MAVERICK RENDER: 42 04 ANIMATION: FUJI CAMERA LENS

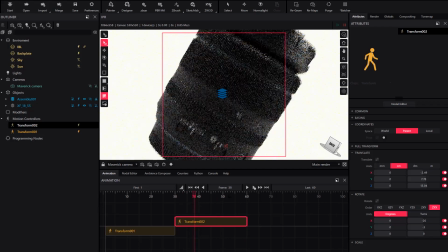Now we adjust the easing with a custom profile.
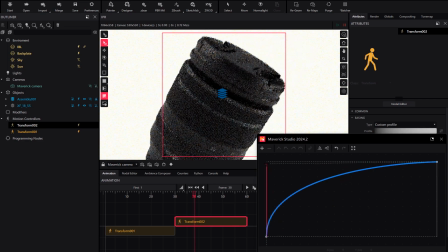Making the movement start fast and end slow, creating a deceleration that looks great. We refine the motion controller's easings and continuously check the timeline until we're satisfied with the sequence of movements.
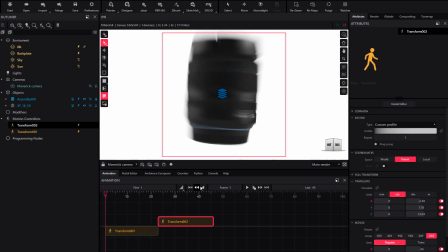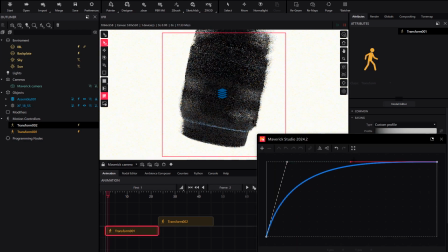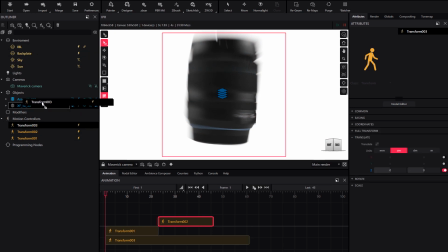Once again, we add another motion controller to the assembly for a third movement. This time, we'll create a spin on itself.
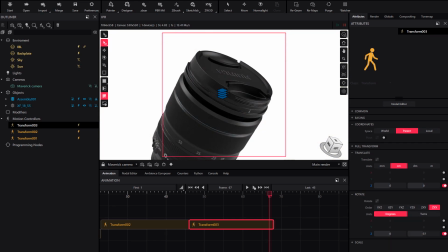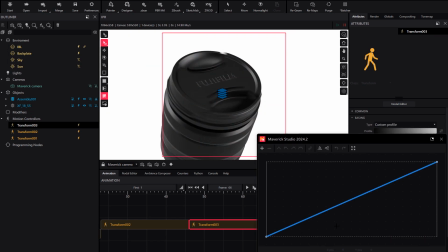We configure the easing as before, adjusting tangents repeatedly. We check the movements and make adjustments. This process can take time, but as you can see, the technique is very straightforward to apply.
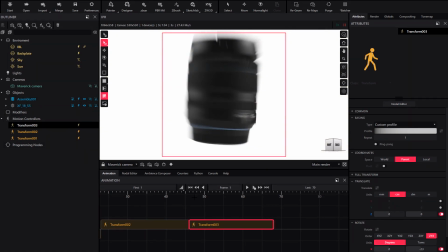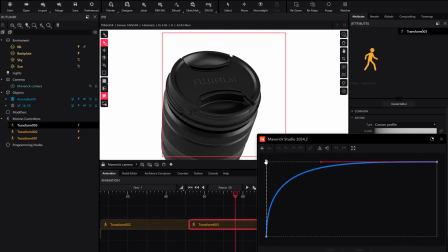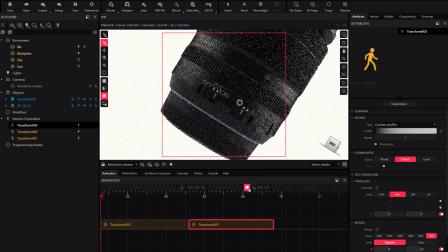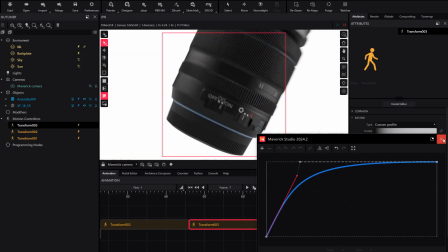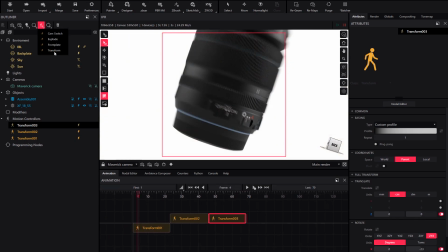We add another motion controller for one more movement.
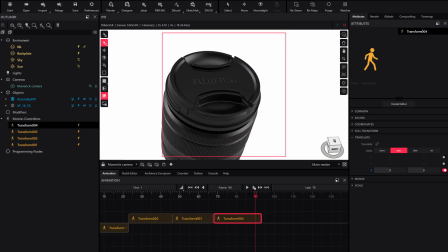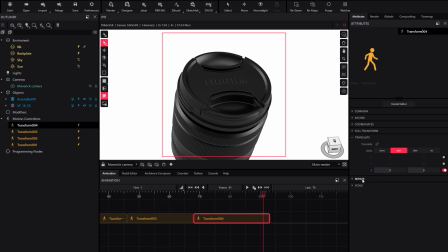We adjust rotations and scale to refine the final position.
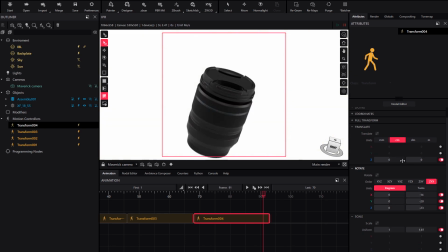We review the results and fine-tune the easing to ensure your animations avoid the typical robotic movements.
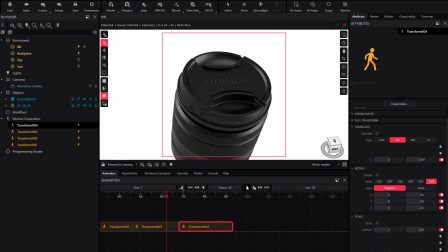Make small adjustments and checks until you get the desired result.
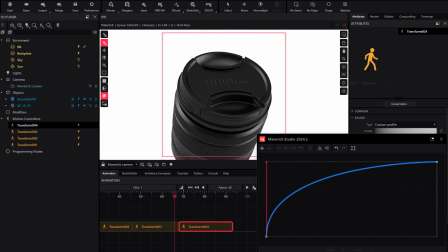Finally, we use the play button to view the animation as a whole. We hope you apply this technique to your models,
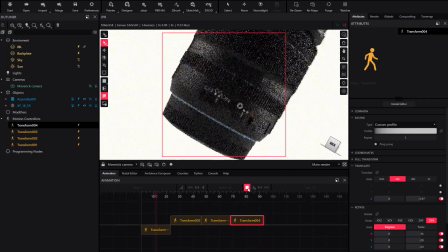and we're confident it will help you create stunning animations that will impress your audience.
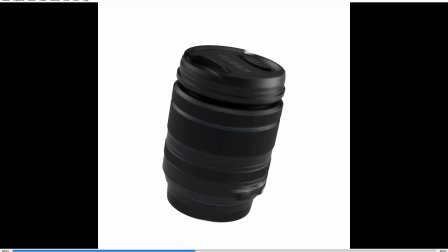That's all for now. See you in future videos. Have fun with Maverick.